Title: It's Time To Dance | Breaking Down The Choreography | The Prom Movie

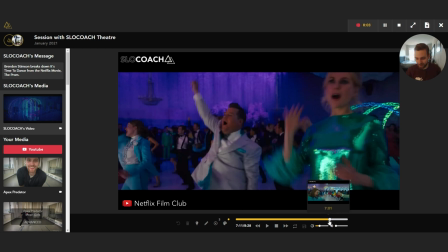When you pause for just a quick second, it makes such a statement. Yeah?
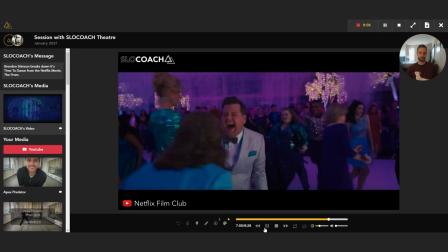So we get all the principal dancers joining in, and everyone stops on this. It's so quick.
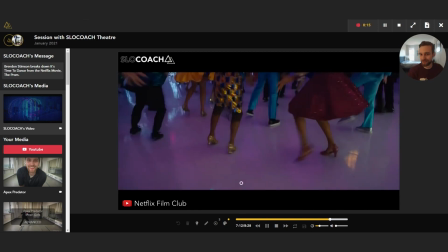1, 2, boom. Makes a difference. Good job, James, because it went on James right there.
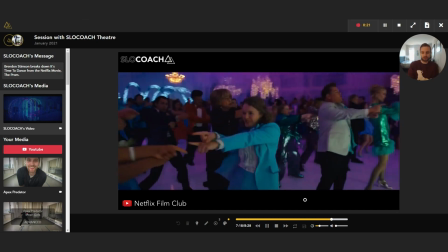And no one cares. Boom, boom, ta, ta, ta, part, part, throw.
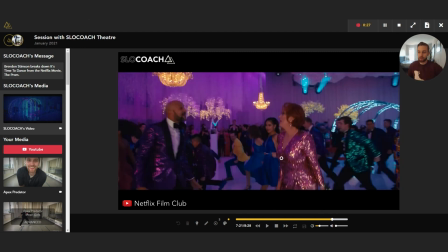We have a quick low, medium, high moment, yeah? So we have build it now down right here, this section. And luckily, I stopped on the entire ensemble. And we got Matt back here, one of the Godspell kids. And he does a perfect like low, then up to medium, then high, and then a quick drop down.
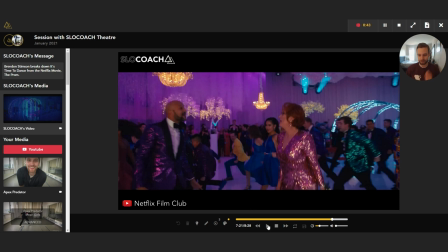It's what we were after, executed perfectly right here. Boom, ta, ta, boom.
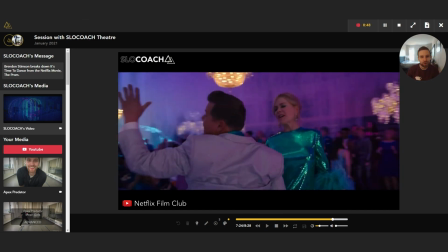Everyone drops down. It has that dynamic level change. I'm all about it. Keeps everything exciting. And also, when we go down, and if the principals are up celebrating together, it kind of elevates them to the next thing too. Know why you're dancing. Know why you're moving.
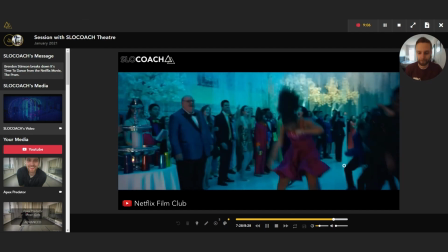Can want to be what? Sing, Kevin Chamberlain.
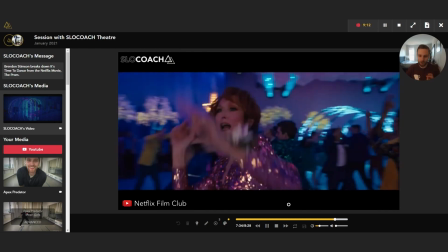Get this close up. One, hit, and hit.
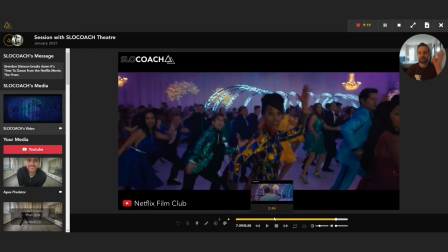Again, this unison dancing, it's beautifully done. And just, yeah, I know I said it before, but.
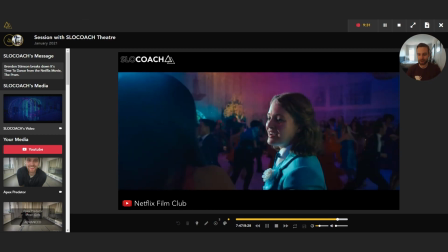Ensemble still dancing around, keeping the energy up, and knowing why they're dancing and why they're supporting this movement.
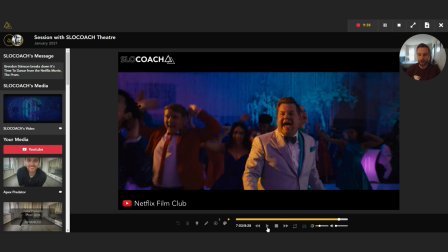Another quick technical thing. So the ensemble's, I mean, going in 1, 2, they're gonna drop 3. What's important about this is also when it was choreographed, Casey Nicholaw, very, very smart man. The music has this kind of hushed feeling of dance.
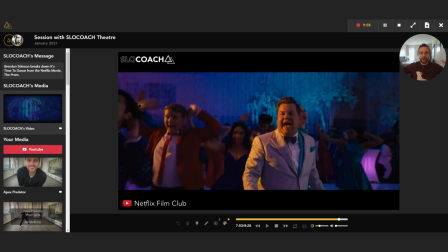It's going to go up and up and up in volume and in pitch as the two principal girls are kind of coming together, and they're going to, I mean, smooch it in public. And it's this huge celebration. And I mean, get goosebumps thinking about it. But it's also imitated in the dance.
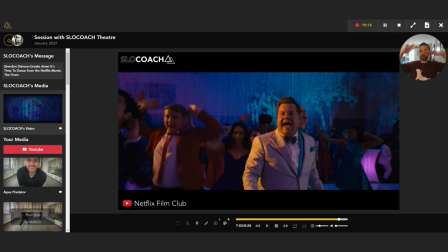There's this palpable kind of energy. So they're going to drop low to the ground, but keep it bubbling and bubbling. Foom, foom, foom, foom. Celebrate. You'll hear it in the music. You'll see it in the dancing. You'll see it in the explosion. So it's tight movement, but it has this kind of like underneath bubbling.
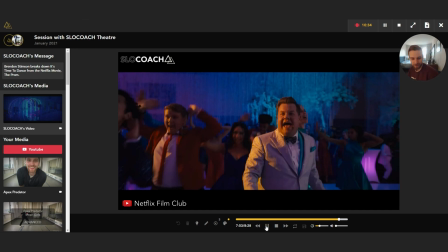And when they drop low, that's when it gets hushed. So let's watch. Foom, hit, hit.
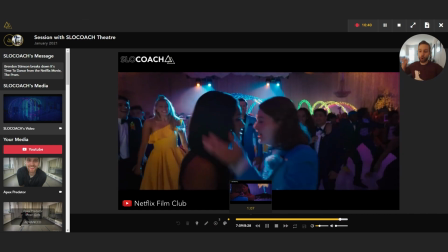Building, building, and hit, and hit, and hit, explode. Boom, ta, ta, ta, boom, ta, ra-ga-da-ga-da.
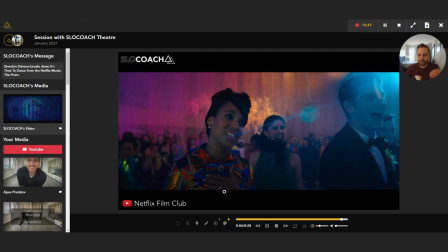You feel it in everything about that they're doing. Everyone is dancing with joy.
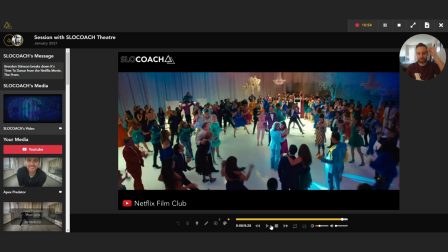Everyone is dancing with purpose. Everyone is dancing with the same feeling of the story, and that's elevating their dancing to the next level.
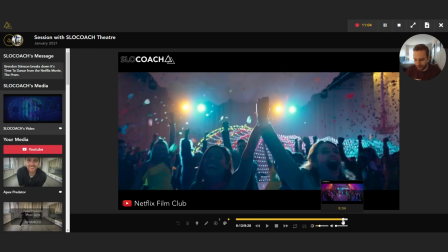We're gonna watch one quick thing of these last few moments.
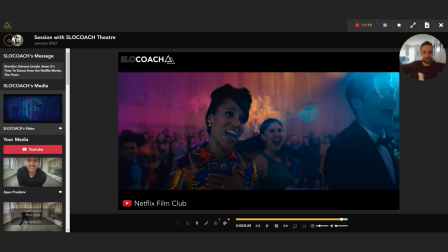We have the wave, throw and up, hit. It's time to dance. Boom. Simple steps, yes. But if you have that energy and using all those lock, ta ta ta, boom, it just hits it to another level. We got Adam up here that's gonna do it too in the frame.
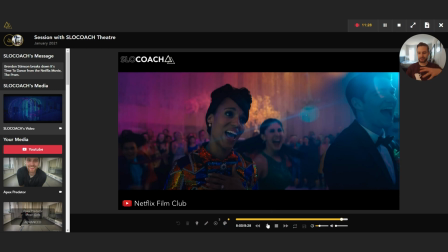And just watch how hard it's hit, and it elevates when everybody hits that same whoom. It's time to dance, whoom, and then, confetti.
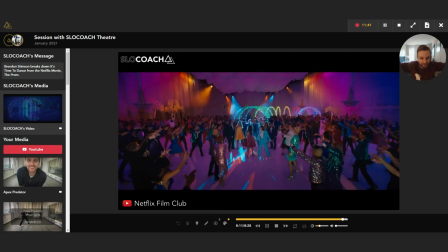Ta ta ta. Wave, throw in a pit. It's time to dance.
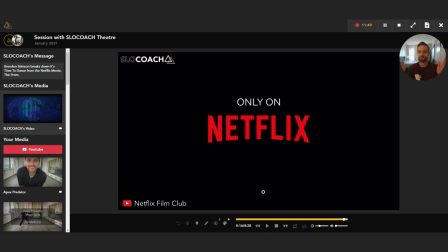It's all about the unity. It's all about the message and why you're doing it. So if you want to book a session with me, we can learn any combination I've been a part of. I can choreograph something for you if you'd like that as well. But let's work together. We can use the amazing tools here on the Slow Coach, and let's get you to the next level. Let's do it.